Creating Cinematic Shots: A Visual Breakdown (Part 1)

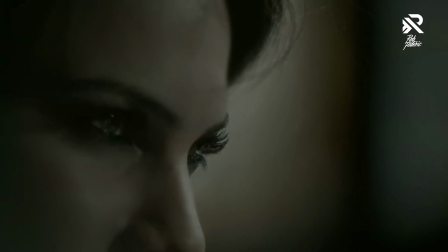[8:18]
She had fantastic eyes, and one of my sort of signature pieces in film is to really capture close-ups of eyes.
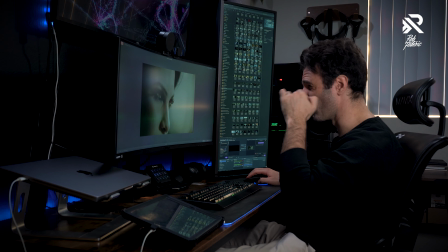[8:26]
This actress had these just devilish eyes, so we darkened them really hard with mascara and eyeliner.
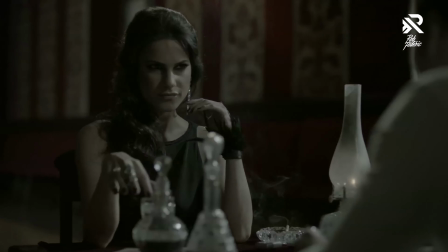[8:32]
They just pop, and so we wanted to get some of these like really close-ups. This was shot on an Alexa.
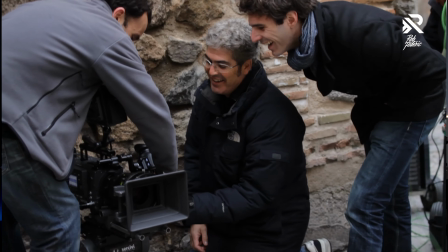[8:37]
My DP on this was Rafa Yuc, who is a very famous cinematographer in Spain.
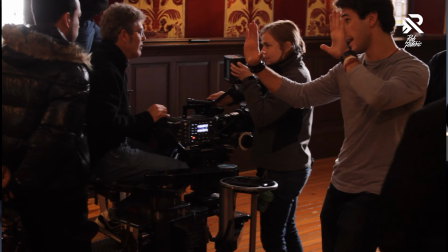[8:42]
We shot this on an Arri Alexa first generation and an Optimo 200 zoom lens.
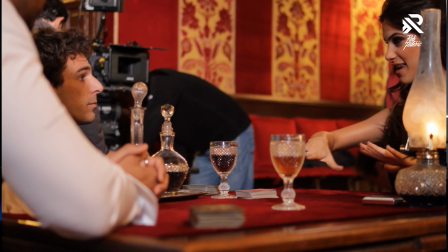[8:48]
We were getting really close-up shots that just had this beautifully shallow depth of field.
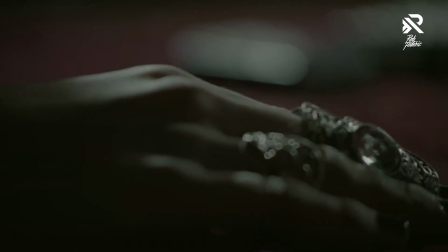[8:53]
The rings and the texture, all of this is really interesting stuff to me visually, especially for music videos.
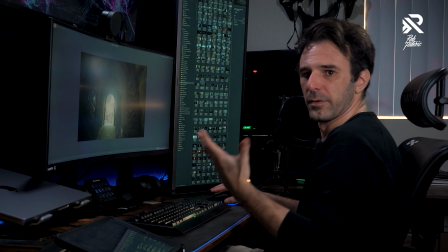[8:59]
You want a lot of eye candy a lot of the time. We're talking about the devil and the saint, and so we wanted to make it a little more fantasy driven.
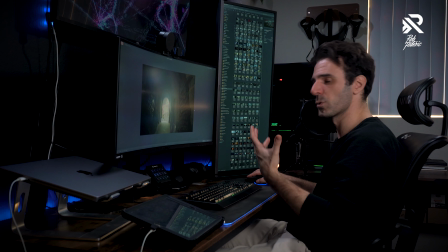[9:06]
If we're gonna go with this storyline, we need to stylistically approach the visuals and the sets to feel a little more, you know, part of that world.
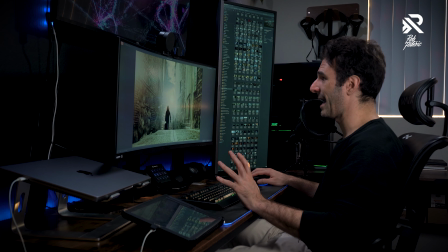[9:14]
And in this particular shot, I actually shot this with a green screen and recreated this background and added sort of a sense of fantasy with like a more elaborate sky and this big flare,
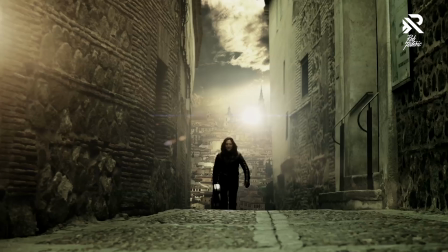[9:22]
but it was just to create something visually interesting that didn't seem of this world.
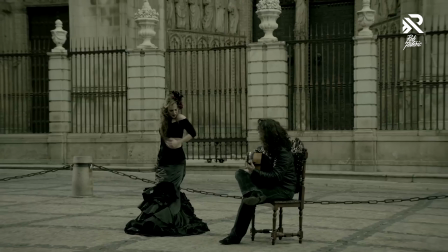[9:26]
We were lucky that it was a very windy day, and so it actually caught, you know,
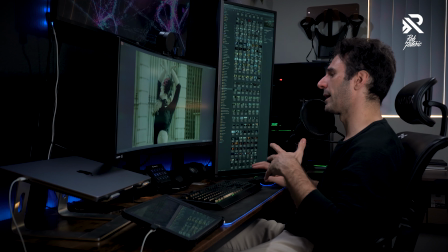[9:32]
the wind actually helped keep her hair flowing and her dress flowing, and just with the sharp movements of her dancing,
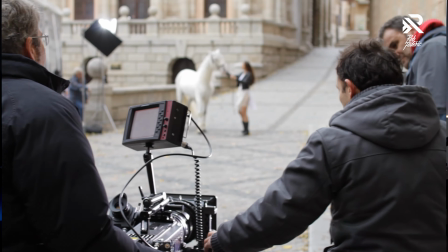[9:38]
right? We were always moving, we were always on a dolly so that we could get a sense of movement and rhythm to the music. I just really, really love this shot.
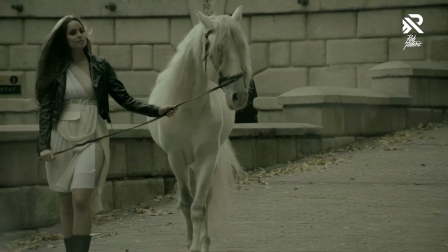[9:46]
It's sort of when we introduce the character of the saint. And again, we were so lucky that it was windy and there were leaves everywhere.
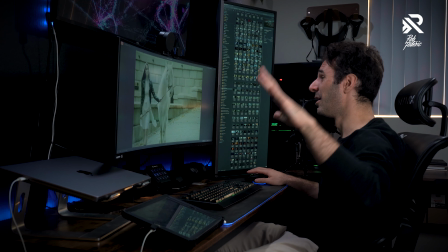[9:52]
And so these are one of the things that were like happy accidents can happen, where the wind is actually carrying the performance of the shot.
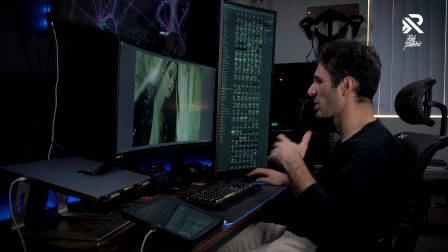[9:59]
We have these beautiful punch-ins of just her and the wind, and we shot this in slow motion, and it just created this epic sense.
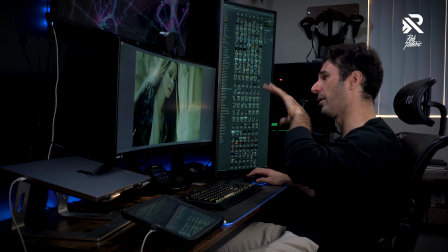[10:05]
This is one of my favorite shots in the music video, because we're looking up at her, how the wind is capturing her long flowing hair. She's beautifully backlit in this medieval city that we were shooting in,
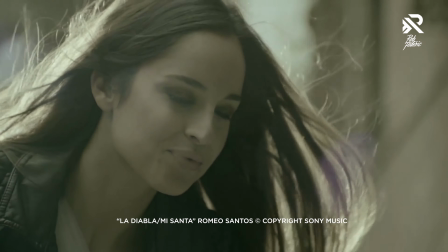[10:14]
and it just created this amazing narrative feel that added to the stylistic aspect of the story, but it also made her look ethereal,
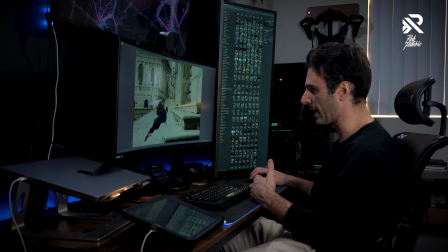[10:22]
almost like a halo effect. And then again, aesthetically leading lines, you know, with the staircases leading over to the characters here in this,
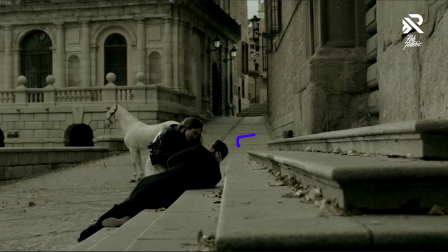[10:29]
you know, beautiful setting that we have that like sort of has a lot of depth into the shot. Again, depth, always something that you should go for.
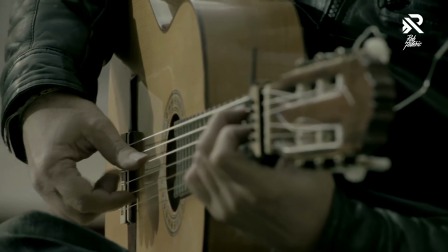[10:36]
These beautiful close-ups again with the Optimo 200. It's action, you know, these are action shots.
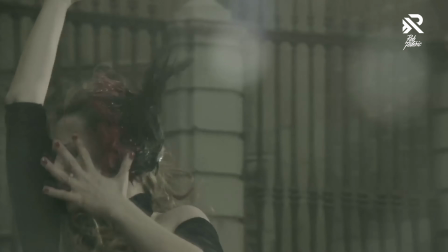[10:42]
He's a musician, so we want to see the action of his fingers moving, and we want to see that close up.
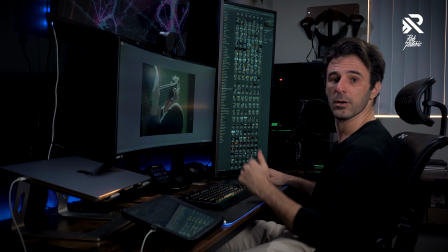[10:46]
You know, when you put these in the right moment in the music video, kind of center the action into a moment that captures the audience's attention.
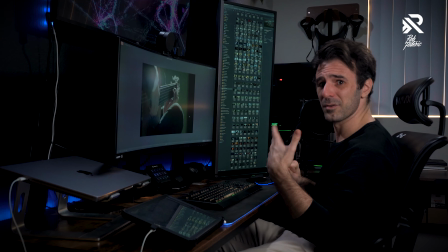[10:54]
You don't want to just cut from wide shot to medium shot. You want to throw some close-ups in there and some inserts to break things up and make it interesting.
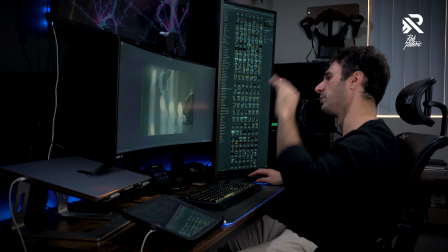[11:00]
These were beautiful shots of Sully just dancing, and she would move her hands really, really well and just had these beautiful hand motions and interesting flowing moments.
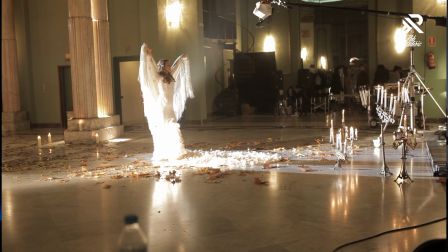[11:09]
So we wanted to really capture that. And again, it was this point she's representing the saint.
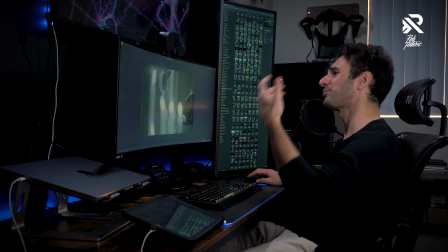[11:14]
And so she's dressed in all white. We've got this glowing candlelight around her. And instead of these sharp, sort of seductive movements,
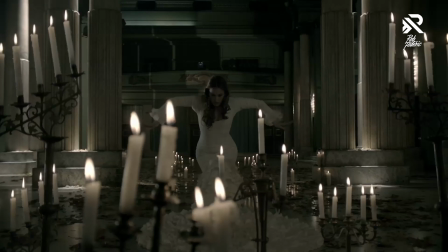[11:21]
now they're very slow and beautifully flowing moments that give her a sense of peace, like this ethereal sense that she's more of like an angel.
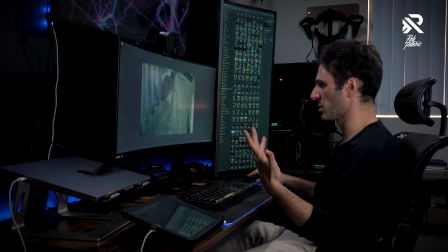[11:29]
And we gave her this shawl that she would like flip around, almost like angel's wings, but she could just maneuver it in such beautiful ways. And it just created a sense of epic scope to the music video. And that's something that we really enjoyed.
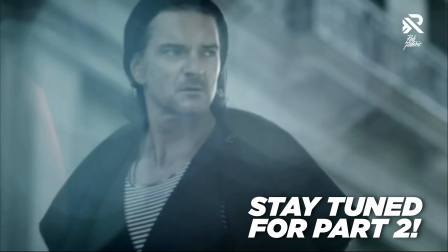[11:41]
So anyways, guys, that's our video, and there's definitely a bunch of other projects that I was not able to cover in this video, otherwise we would have been here for a long time. Hopefully this gives you an idea of how to create better shots and, you know, how to use visual storytelling to the best of your ability to tell your stories. And if you found value in this video, just drop a like and subscribe to the channel. Your support goes a long way. And with that, guys, I hope you guys enjoyed the video, and I'll see you guys on the next one. Take care.